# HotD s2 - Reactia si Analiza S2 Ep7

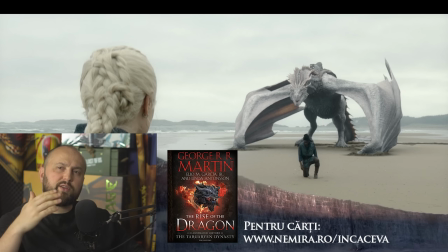4:00 E și ăsta un point of reference vis-a-vis de cât este ea de,
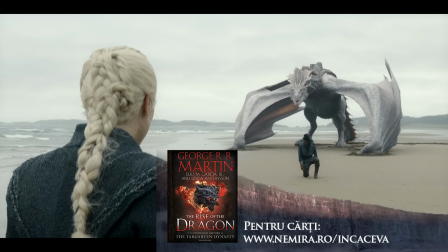4:05 cât de mult s-au schimbat lucrurile pentru ea și cât de in a state of disrepair, ca să zic așa, e și ea. Dacă în inițial era perfectă coada și prinsă și cum trebuie și simetrică și așa mai departe, aici vedem această coadă complet răvășită,
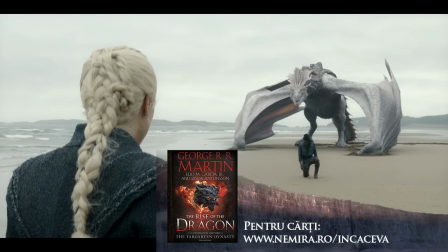4:24 nodulară aproape, știi, care zici, bă, important e să fie prins, lasă-mă în pace, ceva de genul ăsta. Fain detaliu ăsta, mi s-a părut drăguț.
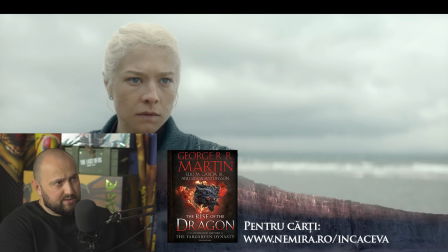4:34 O altă chestie care e puțin ciudățică în scena asta este faptul că mai târziu o vedem pe Rhaenyra ducându-se la Vermithor și spunându-i Dohaeris, serve, fi de folos, da? Iar pentru un dragon care n-a zburat cu ea, nu o cunoaște.
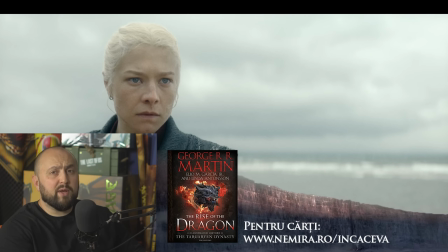4:51 Și aici, dragonul fostul ei soț, da? Dragonul care a mers lângă, a fost și cu el, l-a mai întâlnit, l-a mai văzut și mai departe, Aici dragonul este protectiv față de Alan of Hal și foarte mai agresiv față de ea. Mi se pare puțin random choice-ul ăsta.
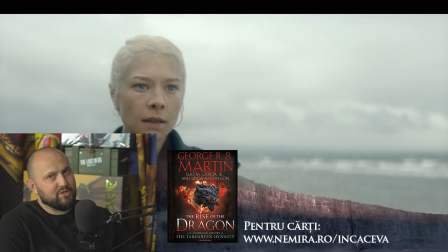5:11 Deci s-a schimbat lumina între scena precedentă, între prim planul precedent și planul ăsta, s-a schimbat lumina, deci e altă lumină.
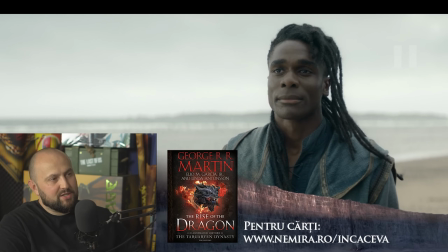5:18 Și mi se pare că și linia mării, din când în când se mai schimbă.
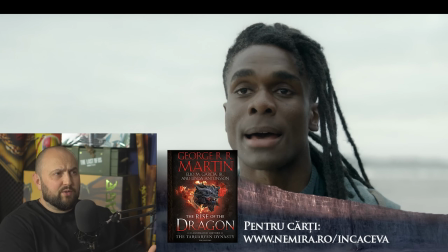5:25 În scena asta îi vorbesc despre Rhaenyra, o întreabă de trecutul, arborele genealogic al familiei și el spune că nu sunt o familie care să țină minte și așa mai departe. Ideea e că,
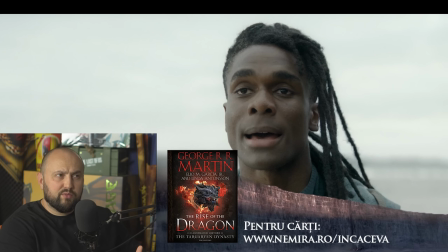5:39 iară, în carte e făcută mai smart, ca să zic așa, pentru că asta e o replică care n-are niciun sens, n-a dus nicăieri. Cine e Mike? Mike mea, Mike mea, știi, tu nu știu. Adică, why did you do it?
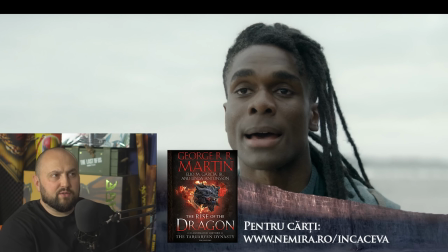5:52 Ideea este că nu era nevoie dacă mergeau pe cursul cărților. Oameni deep de pe Dragonstone, care evident, asta e situația.
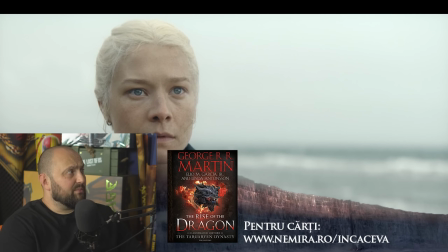6:02 Mai târziu urmează să spună de asemenea că de pe mama lor a venit linia Targaryen. Trebuie înțeles că familia Velaryon a avut de parcursul istoriei cu casa Targaryen, a avut des câte un membru al familiei Targaryen care s-a căsătorit into the Velaryons.
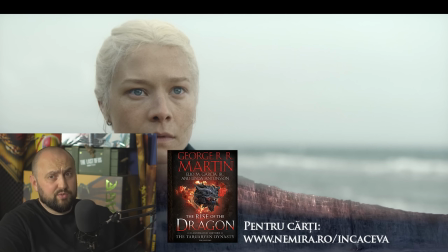6:21 N-am acum arborele genealogic la mine, dar sunt sigur că au existat cel puțin două femei care s-au căsătorit în casa Velaryon. Și atunci, adică să crezi că Corlys, și iar Corlys este, casa Velaryon este o casă din Valyria.
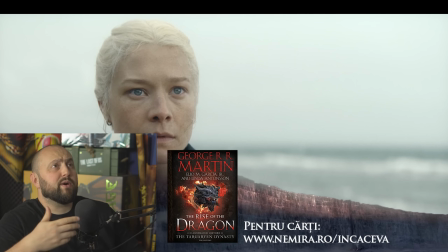6:36 Ce înseamnă asta? Înseamnă că pe parcursul a mii de ani de când există această casă, este imposibil să crezi că niciodată un Dragon Lord nu s-a căsătorit sau nu a făcut un copil în linia de sânge a lui Corlys.
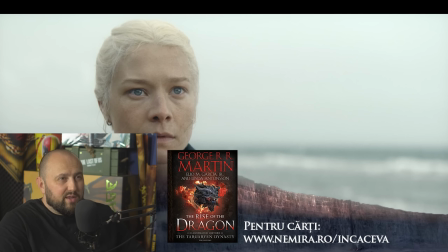6:50 Problema este că din cauza că voiau atât de mult să sublinieze că doar Targaryen au această putere și așa mai departe, sunt nevoiți să creeze tot felul de linii de dialog care nu au niciun sens.
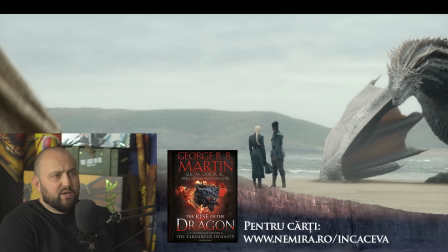7:08 În scena asta ea îi spune că ai făcut ceva, Adam, nu Alan, îi spune că ai făcut ceva, e scena în care îi spune că ai făcut ceva și credeam că este imposibil. Sunt fericită. Practic ei folosesc momentul ăsta de fapt, s-au construit întreaga narrativă cu sismă, cu accidentul ăsta, da?
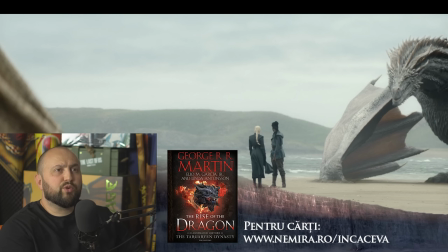7:27 Pentru a-i da Rhaenyra un motiv să fie surprinsă. Ăsta e adevărul. Adică singurul motiv pentru care au construit toată chestia asta a fost ca ea să zică, deci se poate, it's a discovery, ca să zic așa. E slăbus când te gândești la motivație, mai ales că nu era nevoie.
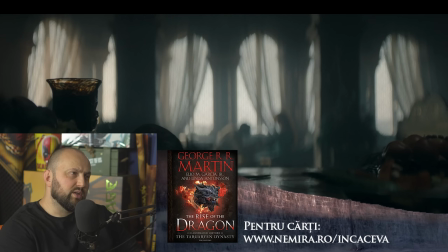7:49 E drăguță scena asta. E a doua scenă a filmului în care avem pe Alison și spune nothing is clean here, după care avem această poză, această imagine în fapt cu rat catchers, practic, adică cu șobolanii care sunt acum pescători din cauza că au ucis toți rat catcherii din King's Landing.